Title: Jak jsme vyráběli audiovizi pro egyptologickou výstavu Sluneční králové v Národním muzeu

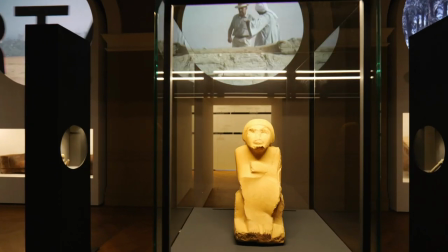(0:28)
Výstava Sluneční králové v Národním muzeu, to je největší egyptologická expozice v naší zemi za 100 let.
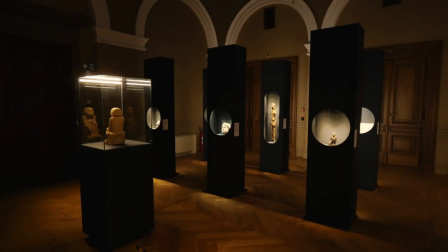(0:33)
Mnohé z vystavených sošek a dalších objevů už nikdy neopustí území Egypta, protože se stanou součástí nové muzeální budovy v Káhiře.
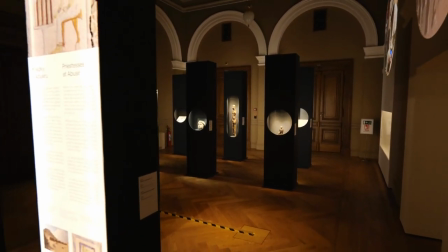(0:41)
Tato výstava je prostě obrovská událost.
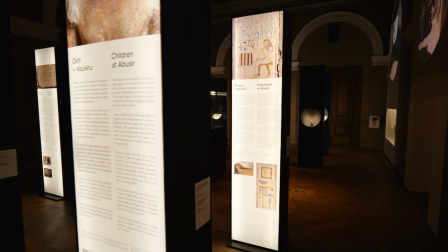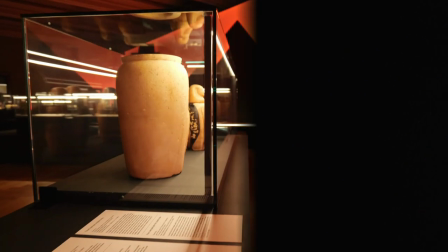(0:52)
Moc si vážím toho, že jsem spolu se svým týmem mohl pracovat na audiovizuální složce této unikátní expozice.
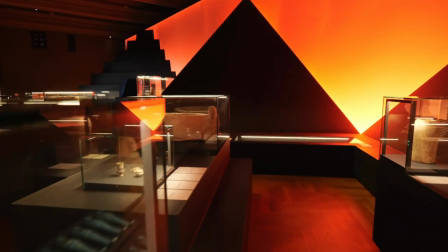(0:58)
A tímto videem vás zvu do zázemí. Pojďte se podívat, jak jsme to dělali, jak jednotlivé projekce a animace vznikaly.
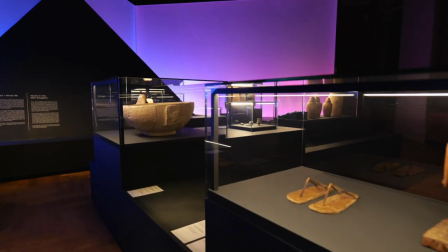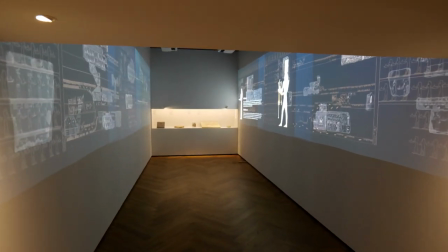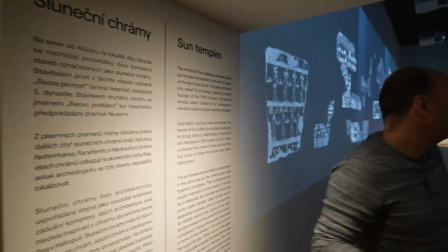(1:17)
Sluneční chrámy, to je to, o co nám šlo tady v téhleté instalaci. Pojďte se podívat. Nám šlo o to, abychom měli na obou stěnách prostor,
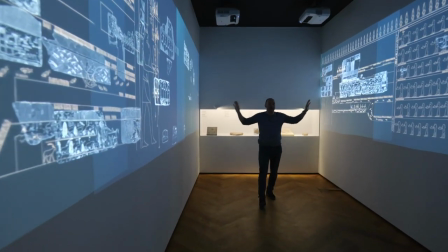(1:24)
který by odpovídal tomu, jak vypadala výzdoba stěn reálného slunečního chrámu.
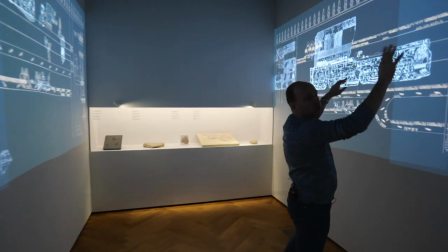(1:29)
Tady ty bíle vymalované kusy, to jsou skutečné nálezy, které na stěnách těch chrámů byly, když je našli.
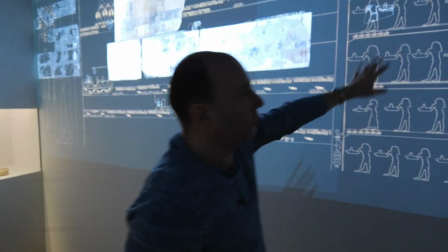(1:35)
A tady to dokreslené tou zlatou, hnědou, já nevím, béžovou, žlutou barvou,
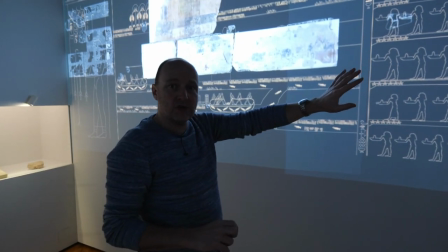(1:41)
to je rekonstrukce toho, jak ta výzdoba asi vypadala ve chvíli, kdy to bylo dokončené.
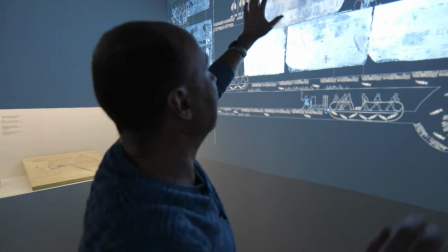(1:46)
Teď se na ta přesně stejná místa promítají reálné fotografie těch věcí a těch nákresů,
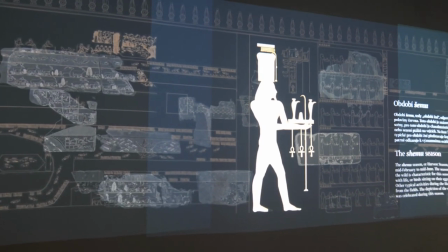(1:53)
těch fragmentů těch nákresů, tak, jak byly skutečně nalezeny na těch stěnách slunečního chrámu.
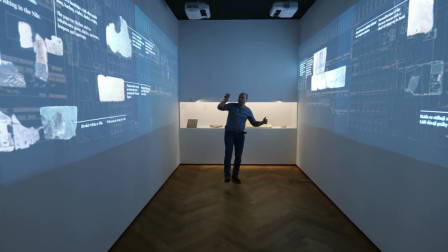(1:59)
Teď se k tomu objevují jednotlivé popisky a člověk vlastně sám si to může prohlížet, objevovat a zjišťovat, co která část té kreslené výzdoby znamenala.
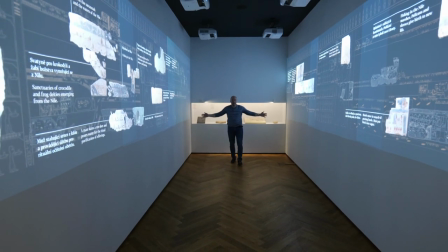(2:07)
A to podstatné sdělení, proč jsme tady v tomhletom chrámu, je o tom, že dělení roku na 365 dní,
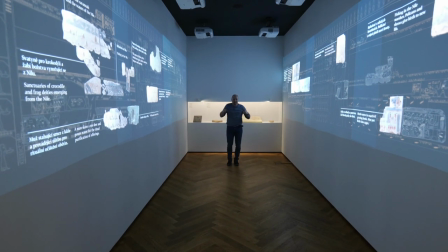(2:14)
dělení na roční období, to není náš vynález, i když podle toho žijeme. To jsme my převzali právě od Egypťanů.
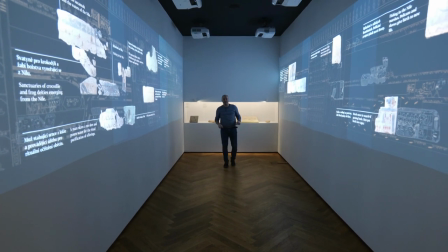(2:20)
Představte si to.
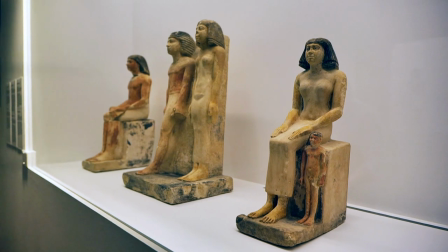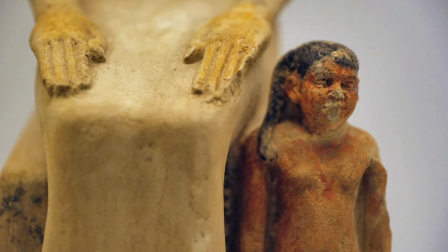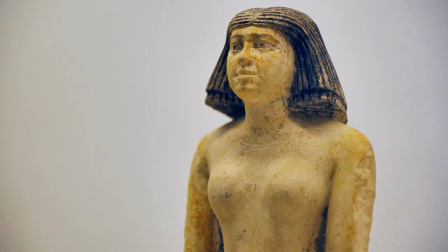Toto je naprosto úžasná, skvostná soška princezny Šerepeptej spolu s jejím synkem. Je to nedozírně hodnotná a cenná záležitost. A naším úkolem bylo rozpovídat princeznu, dostat tu sošku do jakési interakce s moderátorem, který by s ní vedl rozhovor. A nám vlastně naším úkolem bylo dosáhnout toho, aby tedy ve 3D se princezna Šerepeptej nějak pohybovala, ale na druhou stranu je to skutečně dáma z velmi dávné a vzdálené minulosti, takže by to neměla být rozchechtaná dívčina, měla by si uchovat takovou tu i královskou, ale i tu historickou vznešenost a vzdálenost, distanc od té naší současné doby.
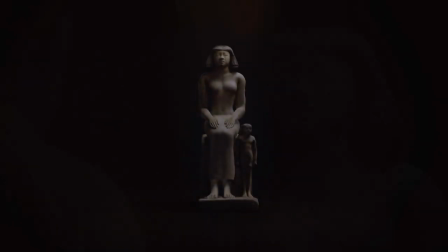(3:26)
A ve vedlejší místnosti se promítá, jak se nám to povedlo.
Umím jen latinku, hieroglyfy nevládnu.
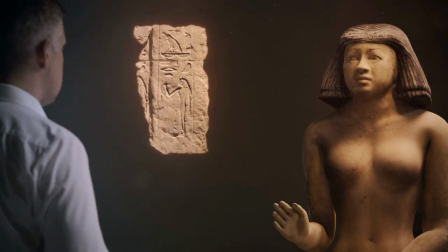(3:33) Co je tady napsáno? To je přece moje jméno. Šerepeptej.
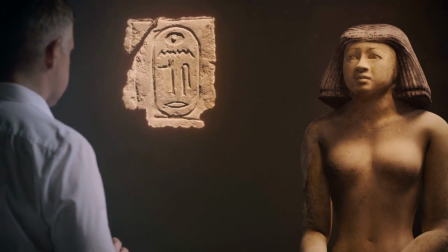(3:39) A ten ovál nad tím, tam by mělo být jméno krále.
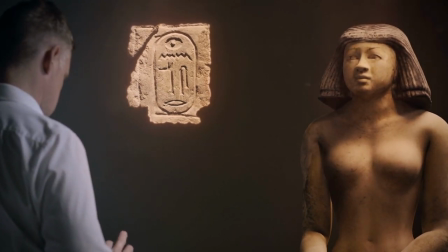(3:44) Správně, mladíku. To je jméno mého otce, velkého faraona Nuserea.
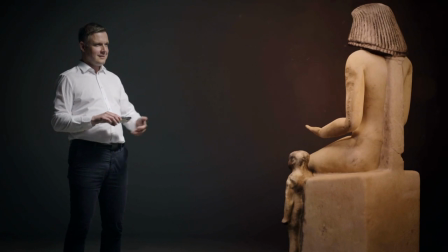(3:49) To je ten, co vás provdal nedospělou? No a co na tom? Dnes už by to popravdě řečeno vůbec nešlo.
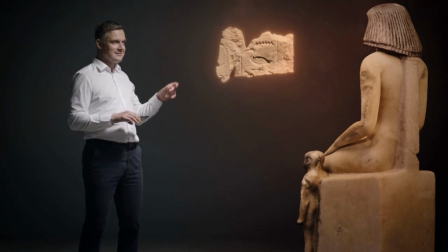(3:57) Bylo by to nemorální. A nad tím? Tam se píše jeho vlastní dcera.
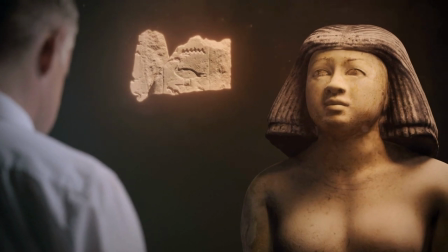(4:02) To jsem já. Otec byl hodný, jak jen faraon může být.
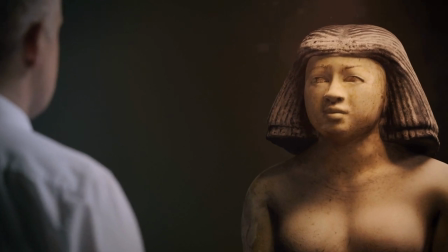(4:06)
Takhle se s tím popasoval Tomáš Markl, který měl na starosti ten tým, který dělal tady tu 3D animaci,
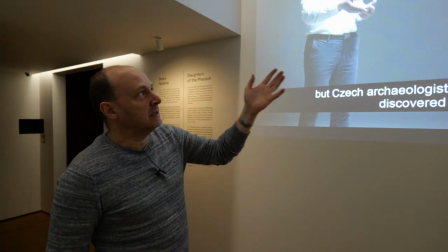(4:13)
rozhovoru televizního moderátora Jiřího Václavka, a tedy jakýmsi způsobem ve 3D oživlé princezny Šerepeptej.